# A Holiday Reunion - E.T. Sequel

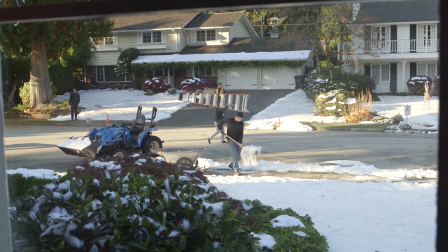(0:05)
you know, there's always been talk of sequels and things like that.
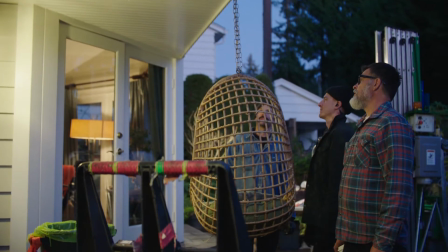(0:10)
And it's really funny because it's Steven Spielberg's baby, you know, and he's very particular about this film.
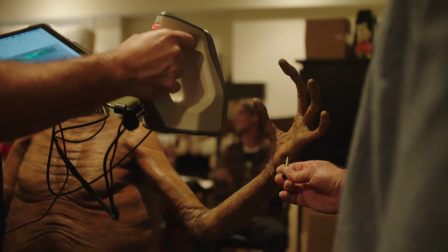(0:21)
So I've always viewed any attempt at revamping the character or showing it, you know, in a different context, sort of a thing that's never gonna happen. Then they said, well, Steven signed off on the story, he loves it. And I said, what?
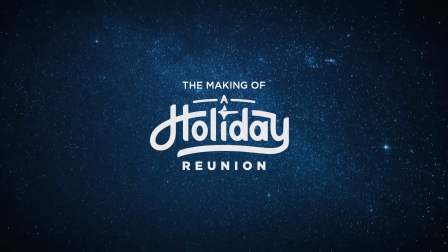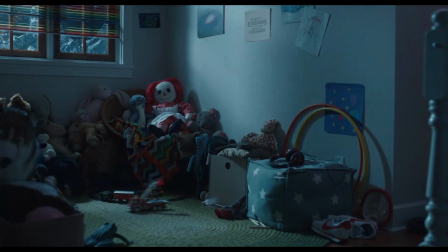(0:45)
Looking at the storyboards and everything, I could see exactly why Steven was really behind it,
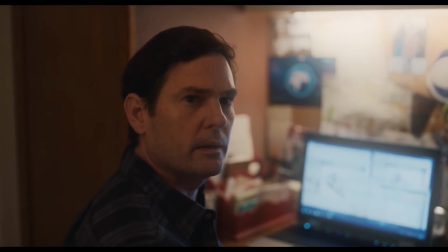(0:51)
because the integrity of the story isn't lost in this retelling or reshaping of it.
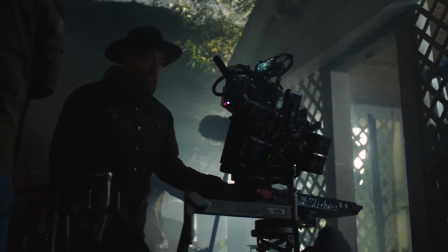(0:57) A little bit more smoke. Actually, it's good right now. Ready and action.
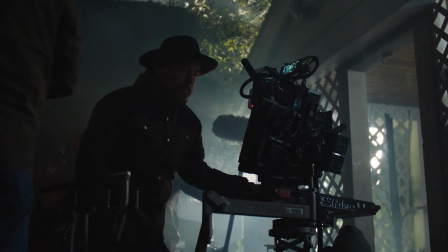(1:02)
More than anything, the whole story is just about family. Young Elliott is a grown man, and he now has a wife and kids, and so the way that that sort of bookends,
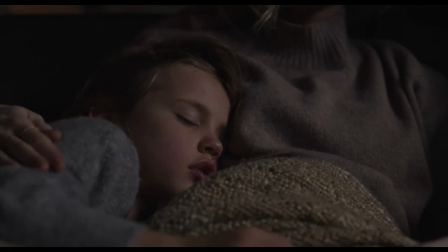(1:12)
or the balance that that has to the original story, I think is really beautiful in that way. This commercial is really all about connection and togetherness and building unbreakable bonds with people.
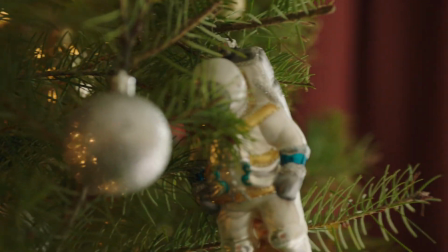(1:27)
I mean, I think this makes a really nice holiday film because the holidays are about friends and family and distant relatives coming together.
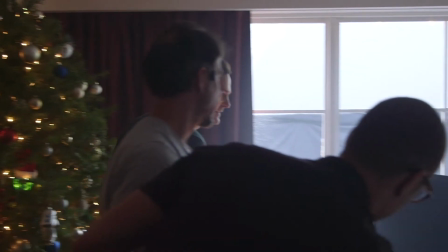(1:36)
Sometimes after long periods of being apart, sometimes in spite of great distances.
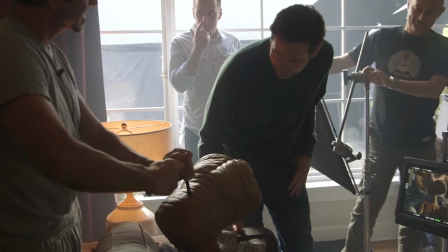(1:40) I remember this guy. You've gotten a little older there.
I was talking to Henry Thomas, and I said, it's amazing the way you can relate to this guy. And he said, I just think of him as real.
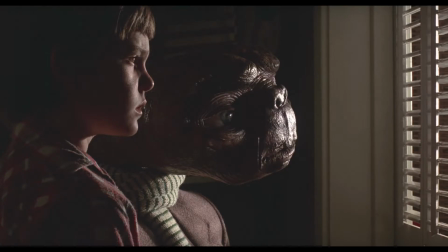(1:55)
Such an iconic character. You know, Steven never wanted to do a sequel. This is a character that is beloved by everybody for generations, so you can't screw it up.
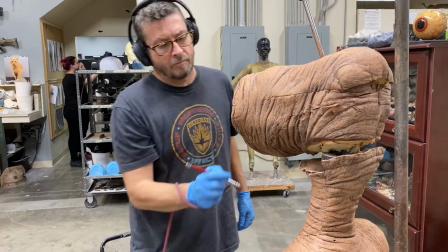(2:05)
We had a team of mechanics, painters, mold makers that all have to recreate this character.
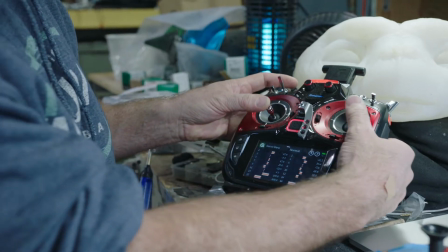(2:11)
This radio is controlling his eyes and eyebrows.
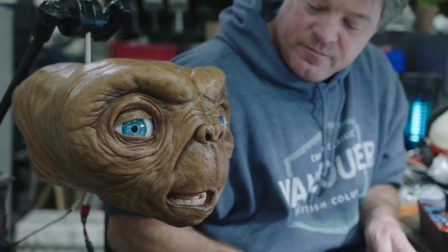(2:16)
It's amazing how much technology has changed filmmaking and this industry.
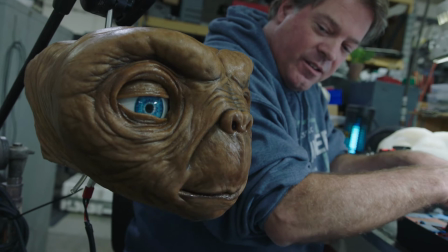(2:21) You can make him talk. E.T. Home. One, two, three, scream.
I was saying to the puppeteers, I wish we would have had this guy back then because it would have made things so much easier, but at the time, you know, in the early 80s,
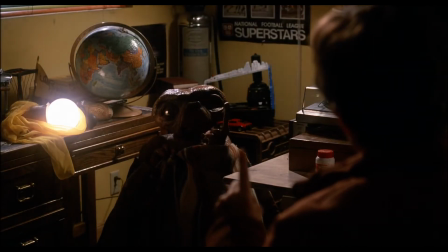(2:36)
it was all cutting edge and we were breaking new ground and it was a totally new frontier.
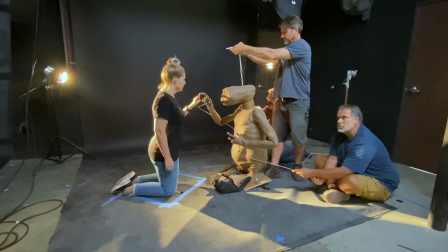(2:43)
You know, with a rod puppet, you get a really fluid, connected performance.
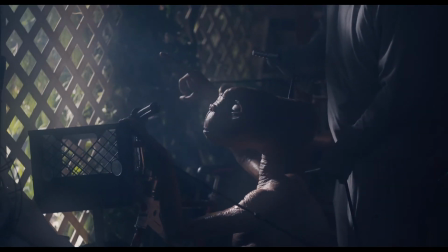(2:48)
Little subtleties of head movement, arm movement that you can't get with internal robotics.
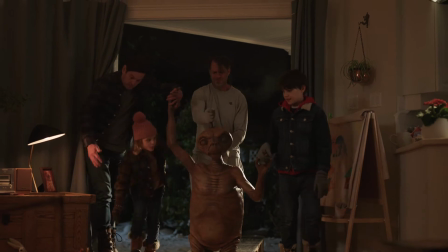(2:52)
And that's an easier thing for CG to do, is to remove the rods, remove the puppeteers, than to do a full CG character. We took everything great about the puppet and then we used CG to just take it to the next level and bring it to life.
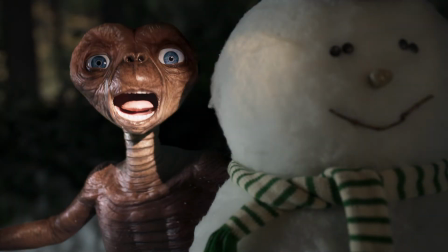(3:07)
Dilating pupils, adding breath, refinessing textures.
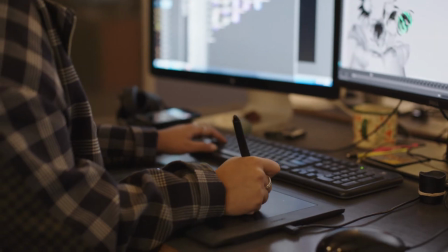(3:12)
The full CG way would actually be bringing it into the 21st century.
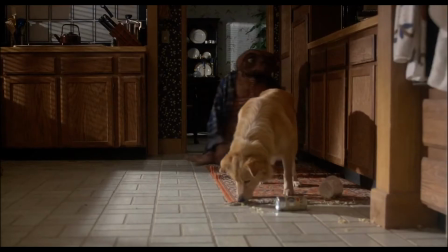(3:16)
We actually wanted to go more back to what Steven Spielberg was doing in the original movie.
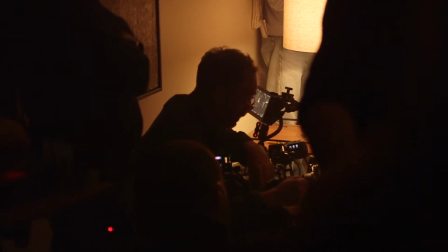(3:23) You'll go like this, pow, and he's gonna copy you. Yeah, exactly.
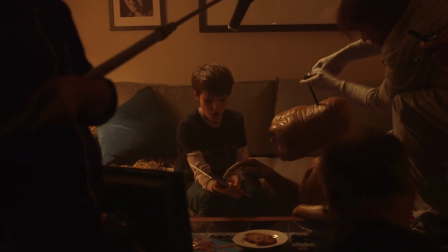(3:27) Ready and action.
Doing this in CG would present huge challenges in terms of working with our child actors.
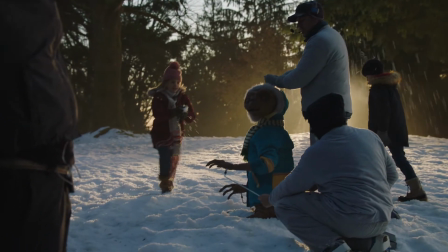(3:36)
That tactile presence of the puppet for our kids was great. I don't think we would have ever gotten the same performances out of them if that was a full CG character.
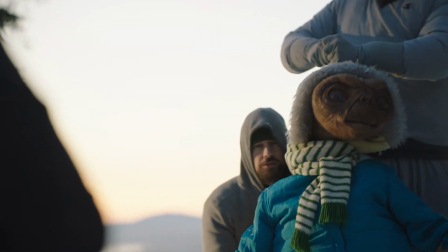(3:46)
There's certain limitations that a puppet gives you,
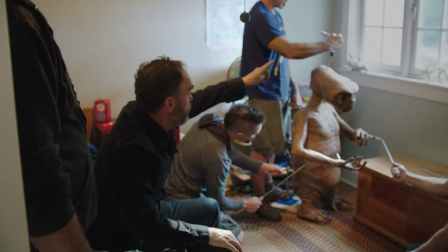(3:48)
and we're designing shots in the same way they did in the original movie because they were working with those same considerations.
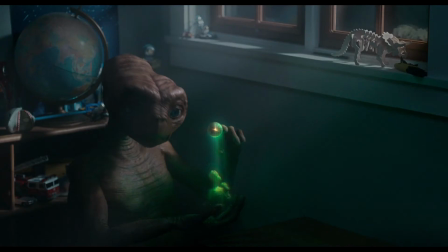(3:55)
Really leaning more into backlighting on E.T. You know, they backlit E.T. whenever possible, very little bit of fill light.
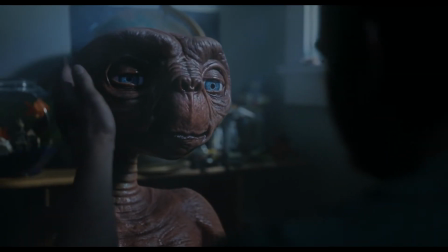(4:02)
And in doing so, it made him feel much more lifelike. In the making of this film, we wanted to nod to the original, but not totally remake it.